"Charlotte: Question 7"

In our prelim, we used very basic mid shots. However, through making our film opening, we have learnt that when creating a film,
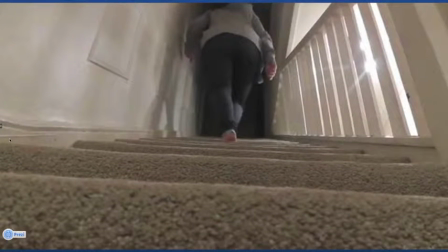(2:58)
a variety of shot types allow the outcome to be more interesting and more appealing to the eye. From our prelim, it was obvious we lacked experience with editing, as our shots did not flow continuously.
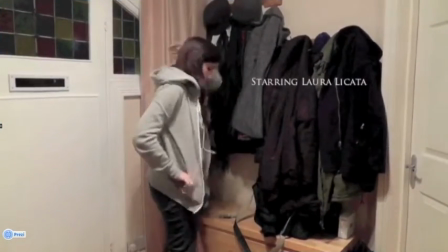(3:08)
Whereas in our film opening, we made sure that our editing was in a fluent motion, bringing individual shots together.
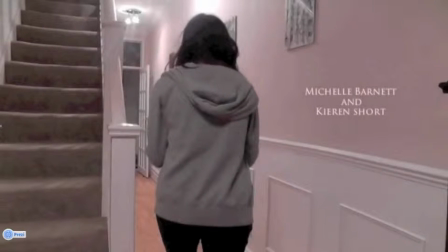(3:15)
We also learnt how to add transitions between the titles and learnt which would best suit the genre.
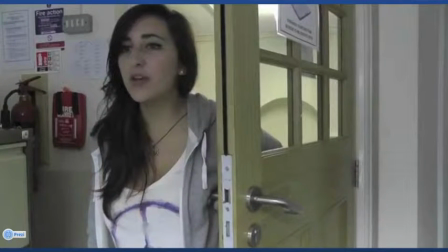(3:21)
In our prelim, we did not think about our setting or challenge what costume should be worn.
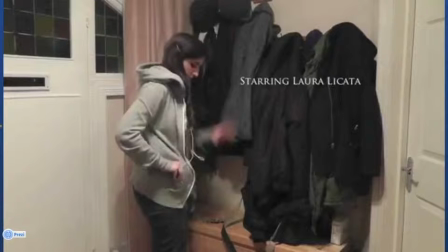(3:26)
However, during the process of our film opening, we thought very carefully about what qualities we wanted in our location and clothing.
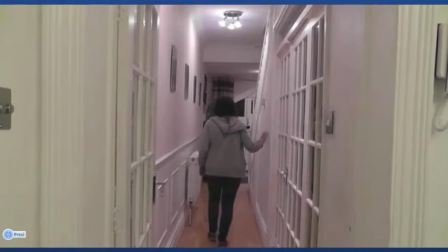(3:34)
We made the decision to film in a particular house due to the long corridors. This was due to the fact that the elongated corridors created suspense and the illusion of a never-ending fear.
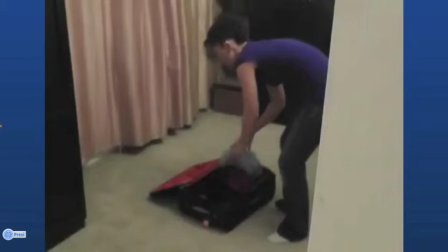(3:45)
We made the decision that the mum would be in casual clothing to suggest she had just arrived home from her long journey.
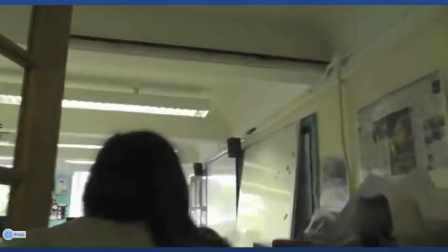(3:53)
After making our prelim, it was clear that in order to make the shots interesting, we would need to think about our framing and use different angles to represent different ideas.
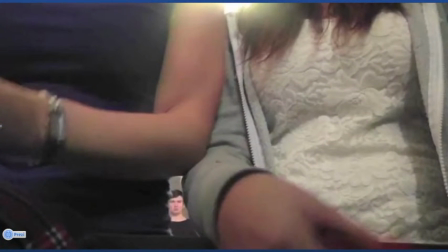(4:01)
For instance, we put the camera in the drawer and framed the male character by positioning the two female characters either side of him.